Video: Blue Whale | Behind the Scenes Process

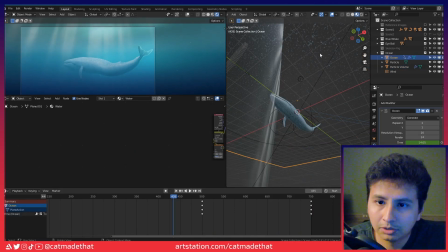You take those effects and then you can put that on any surface whatsoever and so if you zoom in on this you can see the exact same effect is happening
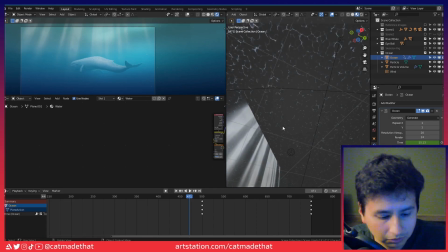here and again giving it movement giving the illusion that the model is moving um and then the final thing to give it that
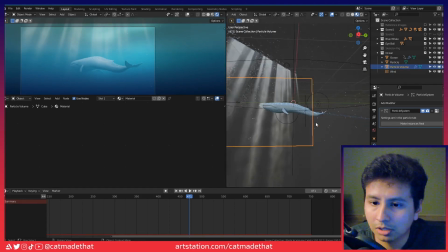well actually well there's two more um are these particles and if you look at
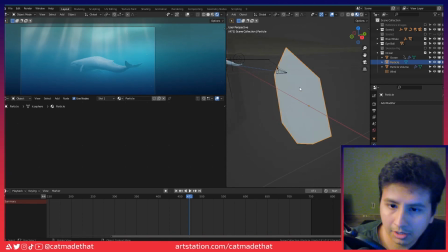the particle zero you can take a look at what that actually looks like and it's just this simple polygonal shape
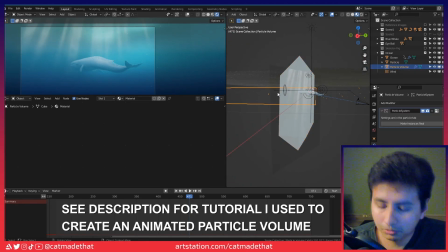that's multiplied over and over again and then given physics
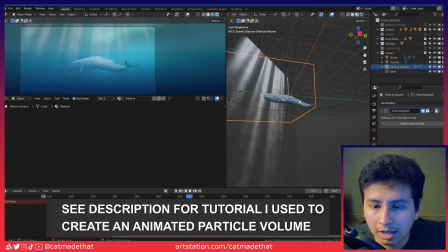and so that it's it has no gravity so it's floating there and then you add this force effect layer to it and it makes those particle effects move and
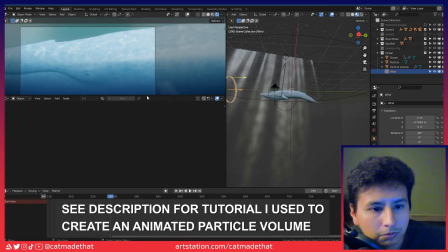it gives that extra added oomph or if you look at it here making it
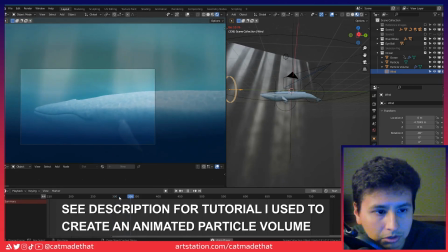appear as if you're moving through the ocean it's kind of subtle but it really sells the effect
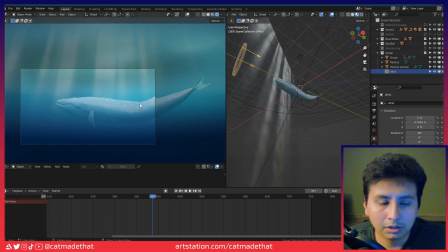um and of course you've got the background which is a gradient effect you can take a
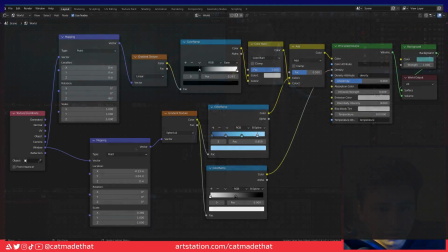look at the nodes that i made there this was just really messing around with the gradient effects there's a spherical node happening here as well as a linear and then i'm mixing them into the principled volume
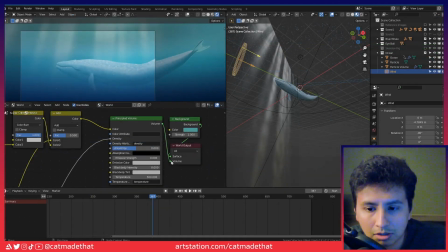and the principled volume is what gives it this atmosphere and it's super
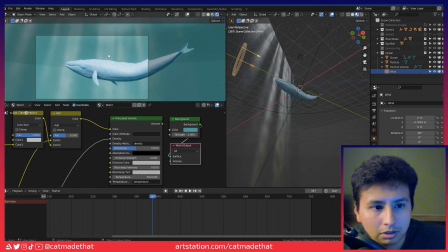effective into it took it off right there you see how much uh how much work it's doing
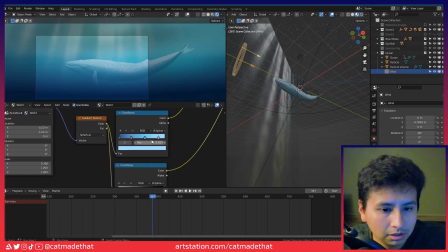yeah and choosing the right colors to give it that look of under the ocean using references image
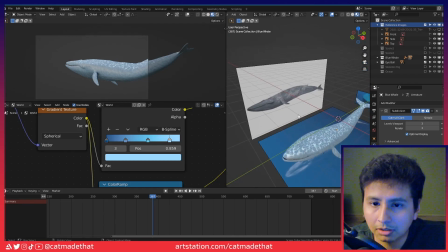but yeah those are the i found some images online and you can view at it from an angle
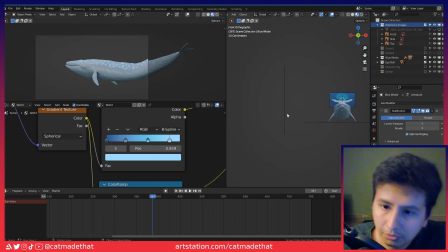top view and front view it really helped
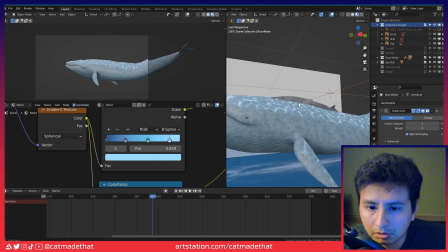sell all the details to making this model look as realistic as possible and
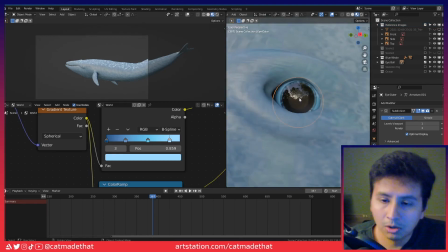there's the eye a whole nother video that I found of that's a tutorial
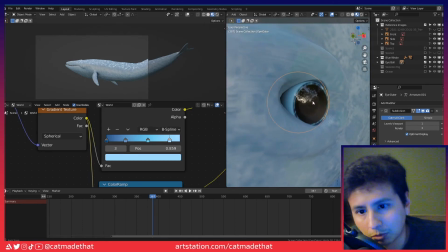that helped me make a human eye but then I looked at reference images for what whale eyes look like and their pupils are significantly larger so
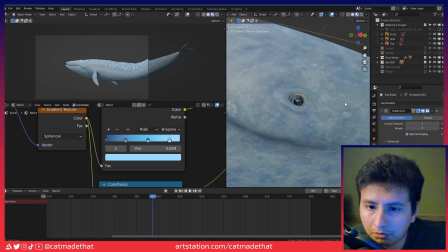kind of just copied that and you can see that the texture that I found for the whale skin is actually pretty low quality but keep the camera
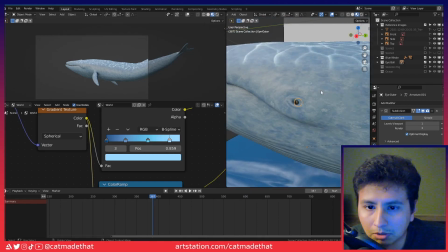far enough away and the effect still works it's got all those little dimples and
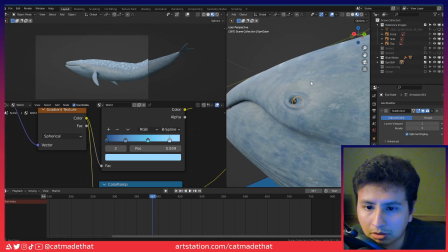bump maps to sell the little lighting effects to make it look as if it's actual skin
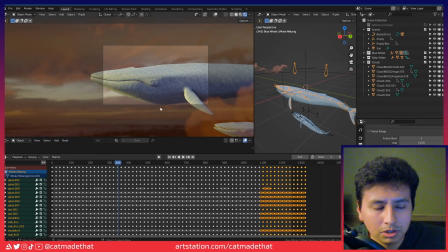one thing that i also wanted to mention was the scene with the sunset you can look at it here um well it was somewhat tricky because at first i just had
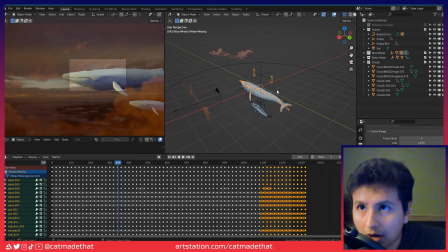it with an hdra hdri background but then i realized to give it
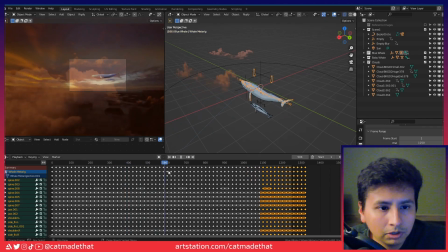that effect of you it really looks like you're moving through the sky I wanted to add all
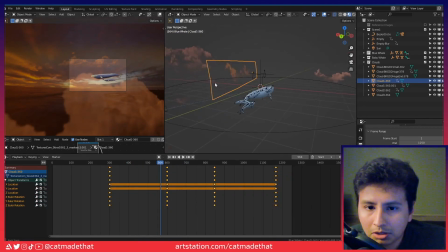these clouds and volumetrics for clouds are a little tricky and I
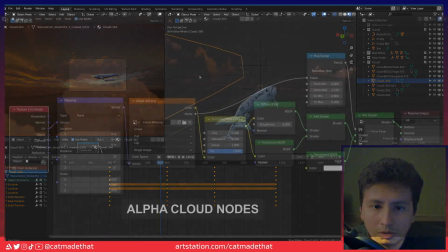haven't really fully explored it yet So I wanted to see if I could sell the effect with just these 2d alpha images of clouds and I went into
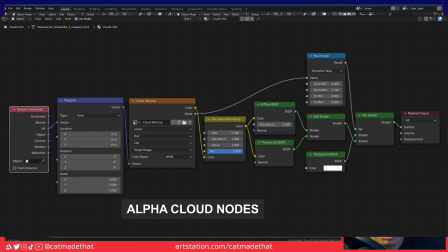Photoshop and change the colors so that they could match with the actual scene itself and
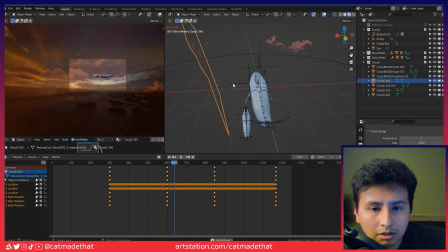Then animated them to follow the camera And I think the effect turned out really well but yeah the whole purpose of this project was
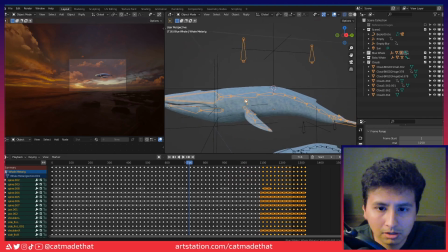to learn how to animate and And that's where this IK rig or inverse kinematic rig comes into play.
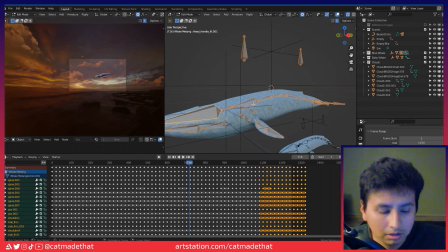And we can take a look at it. Put it into pose mode.
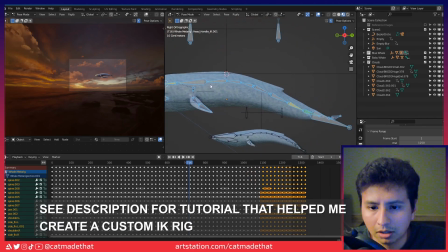And this was a homemade or custom rig for it. Where I just put one bone down, extruded it, and tried to match it with where the spine would be.
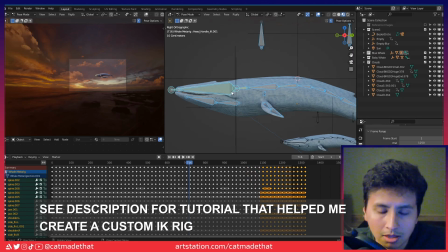Trying to imagine what an actual skeleton of the whale would be. and then actually animating it i looked at reference images of
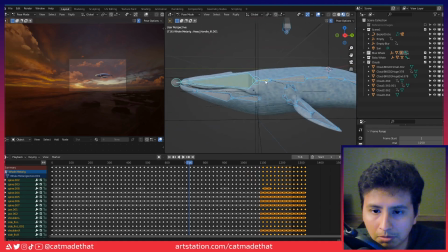videos of just blue whales swimming and trying to match with that and it looked first time that i went through it